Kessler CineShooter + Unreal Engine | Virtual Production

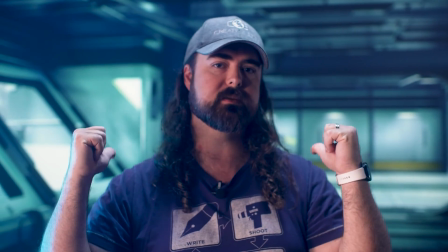[4:05]
When you're working with a projector system like this or maybe an LED wall or TV,
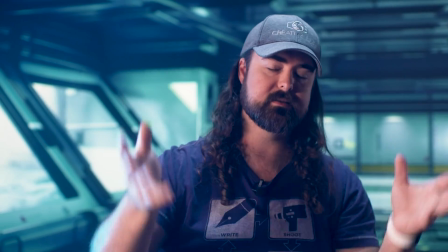[4:09]
typically they have a white balance of the LEDs on the panel or the projector bulb is typically around daylight,
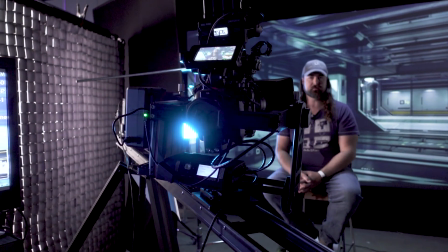[4:17]
you know, that 5,000 to 6,000 degree Kelvin range. You can sometimes warm it up.
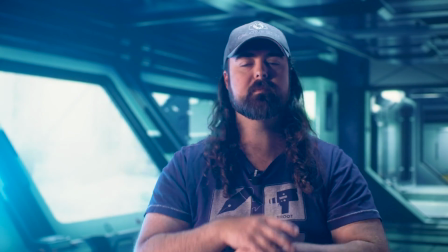[4:21]
There'll be settings in your display that might allow you to warm it up, but for the most part, you're typically going to be working in that daylight range.
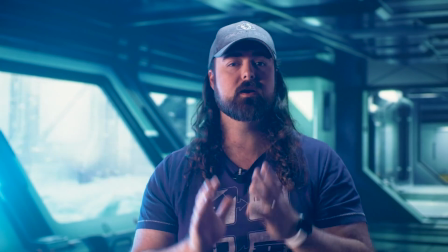[4:29]
It's never going to be in a full tungsten range. So you're going to need bulbs that are daylight balanced.
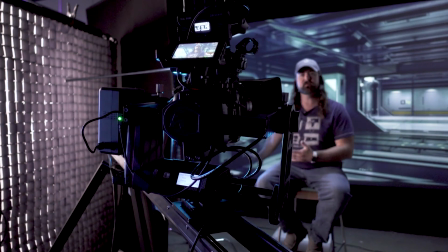[4:34]
But if you're wanting to say like an environment like this where this is kind of a very blue environment, you can't go more daylight or more blue than daylight.
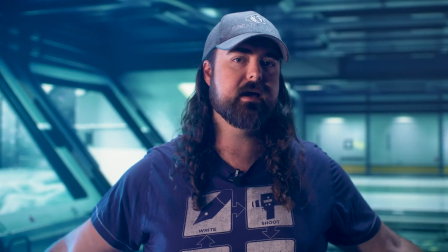[4:43]
So then you might want to be working with RGB lights. So some of the panels I have next to me and the ones overhead are RGB panels and I can dial
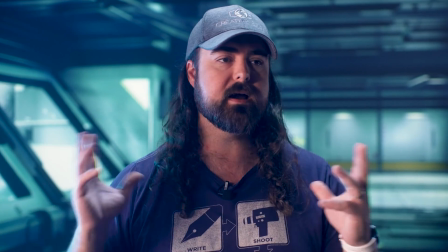[4:51]
in the additional blue that I might need depending on the color of the environment around you.
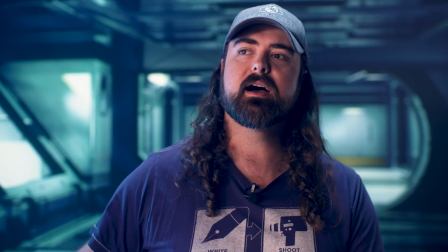[4:57]
Obviously you're wanting to make sure that you have as much similarity of your lighting as you do with what's behind you.
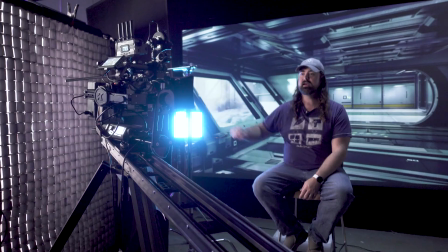[5:05]
So you'll notice that I have the light coming from my right camera left that is motivated because the windows are to my right camera left.
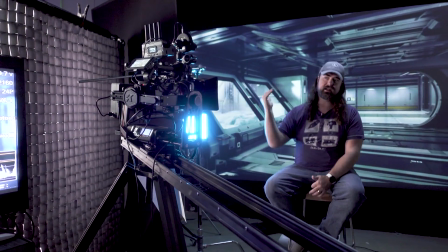[5:13]
I'm making sure that I kind of have different layers of lighting.
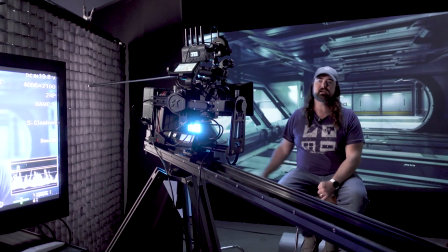[5:16]
I have the main soft light and then I can have a harder edge light and that's giving me that look of like window light kind
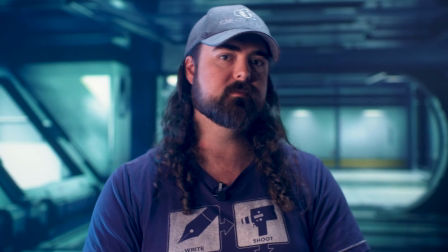[5:23]
of hitting me on the side and then obviously if I was lighting this room for an interview I'd probably have a main key light over here so I'm
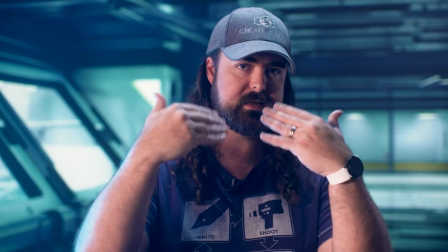[5:29]
motivating my lighting based upon what I see in the environment and trying to get it all to match.
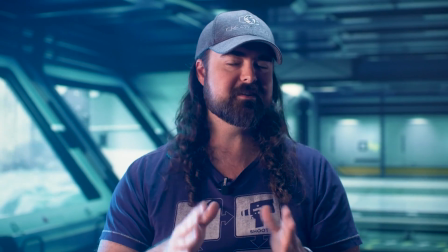[5:34]
So best practices of getting your lighting to match is probably where you spend most of your time and honestly that's where I spend most of my time when getting this set up.
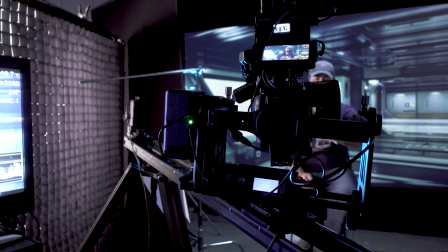[5:43]
The Cine Shooter was actually the fastest thing to set up.
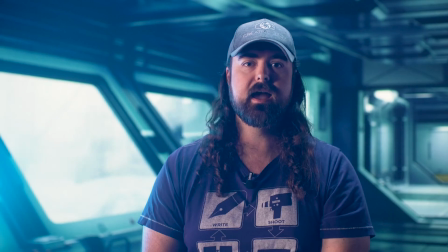[5:46]
The longer thing was getting all the lighting dialed in as best as possible and there are color grading things that you can do in Unreal Engine,
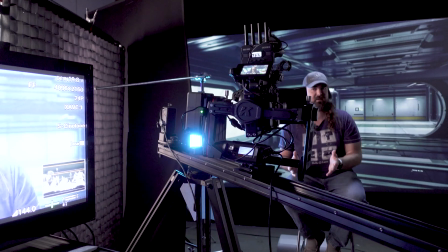[5:53]
and sometimes that's the easier thing to do, is to try and dial it in. The temptation sometimes is by having full control over your environment that you can be like,
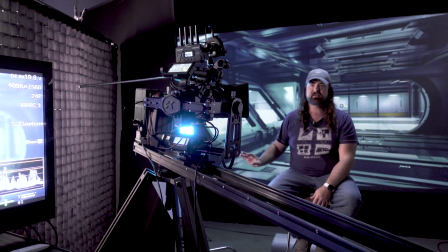[6:02]
oh, let's get the window so that they are completely dialed in, and let's get our blacks raised up,
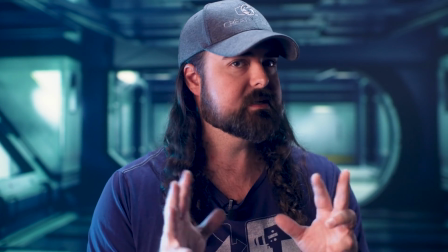[6:07]
and let's dial it in. But the problem is that if you do too much of that, it starts to look fake.
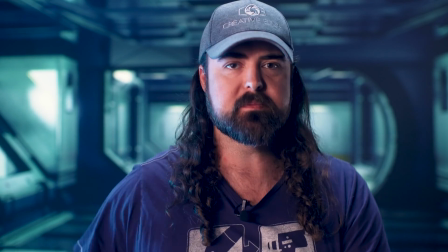[6:12]
I want the window to blow out a little bit. I want there to be some imperfections in there, because that's what it would be if it was natural.
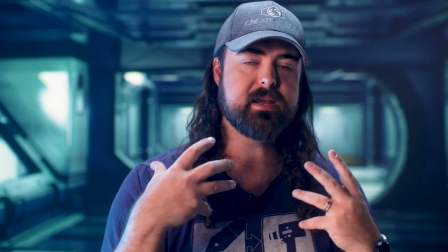[6:19]
So things like that. I don't want me to be so bright to be over lit that I'm brighter than a window behind me.
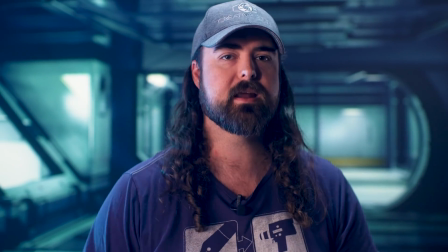[6:25]
There's no way that that would ever happen.
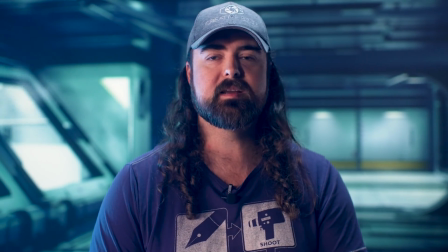[6:27]
You know, I could ND gel down a window in a real life, but you know, it's going to start to look a little fake if I try to do that in a digital environment.
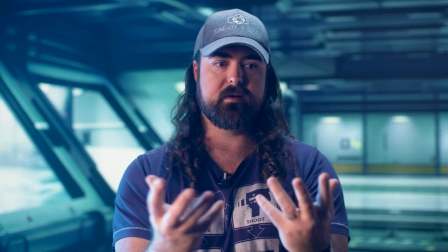[6:35]
So those are some best practices that you can do to try and get your talent or environment lighting to match that of your digital environment behind you.
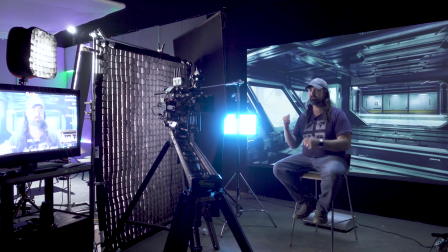[6:44]
A couple other best practices are you want to make sure that the screen is bright. If it's too dim, it'll give away the effect that it's a screen behind you.
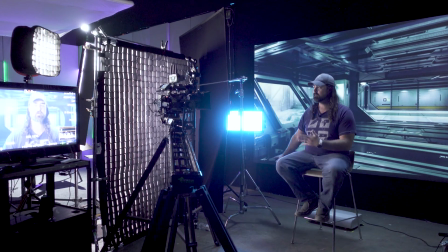[6:51]
So sometimes that means you know you can only get the projector as bright as it goes.
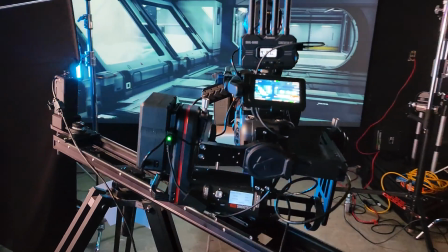[6:56]
So I'm shooting in the FX6 which has really good low light capabilities and that allows me to
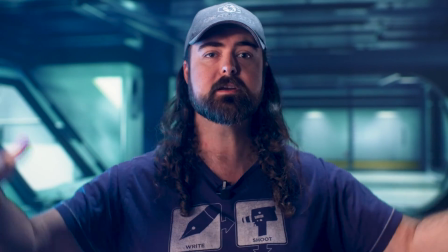[7:01]
bump up the ISO and let the screen get as bright as possible. It actually means that my lighting can be fairly dim in the environment that I'm in.
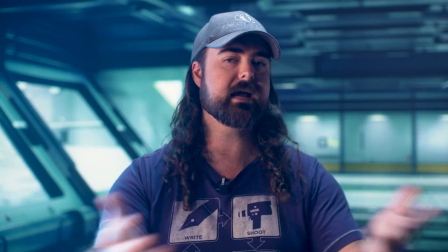[7:09]
It's actually pretty dark and which is also important to kind of black out the environment as much as you can to get that light controlled.
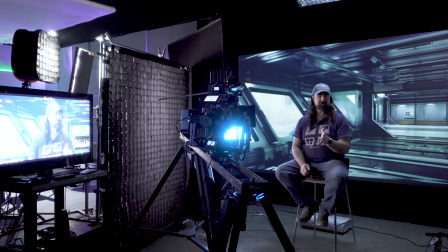[7:15]
Also, shooting on the FX6, we're shooting at 24p, not 2398, but 24p with 144-degree shutter.
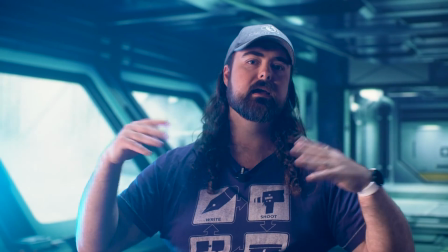[7:22]
This allows us to not get any banding or strobing effects on the projector screen.
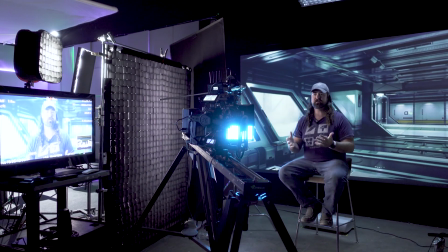[7:28]
The great thing about Unreal Engine is it's free to get started with.
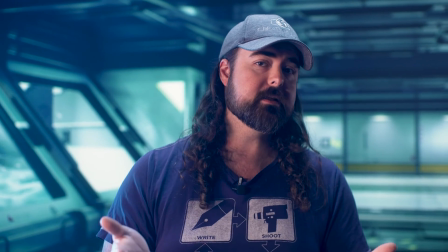[7:31]
It's free to download and install on your computer, and in Unreal Engine Marketplace, there's a ton of free stuff that you can download as well.
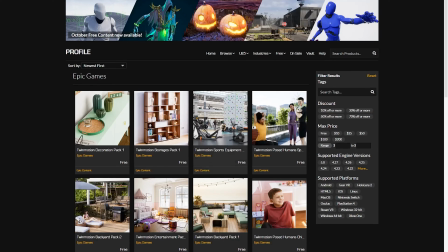[7:38]
Lots of assets that are made available, and even monthly, you can download new assets that are available each month.
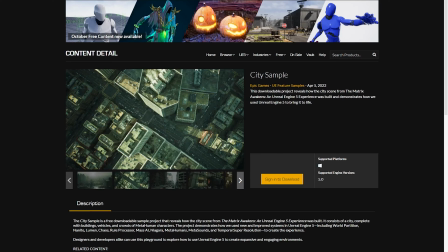[7:44]
So if you're interested in this at all, I would definitely check out the Unreal Engine Marketplace and just start adding them to your cart every month.
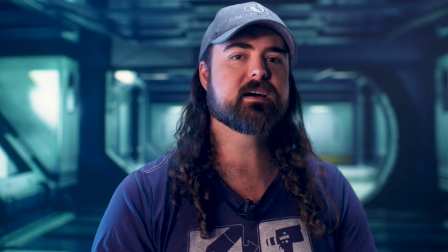[7:50]
I have a little reminder on my phone that tells me, hey, go check out the Unreal Engine and just add those items to my cart,
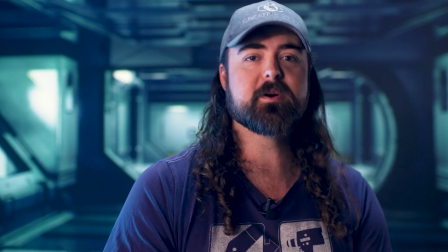[7:55]
because it's typically a few hundred dollars worth of free assets available each month.
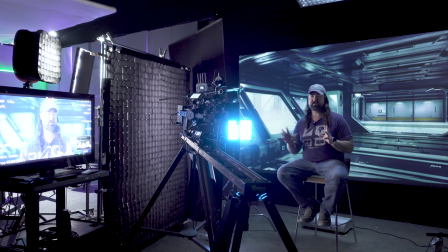[8:00]
Now, the truth is I'm not going to get into the in-depth of how to use Unreal Engine.
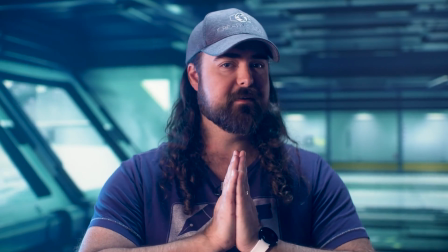[8:04]
There's a lot of great tutorials online that can be anywhere from a half hour to five, ten hours of training.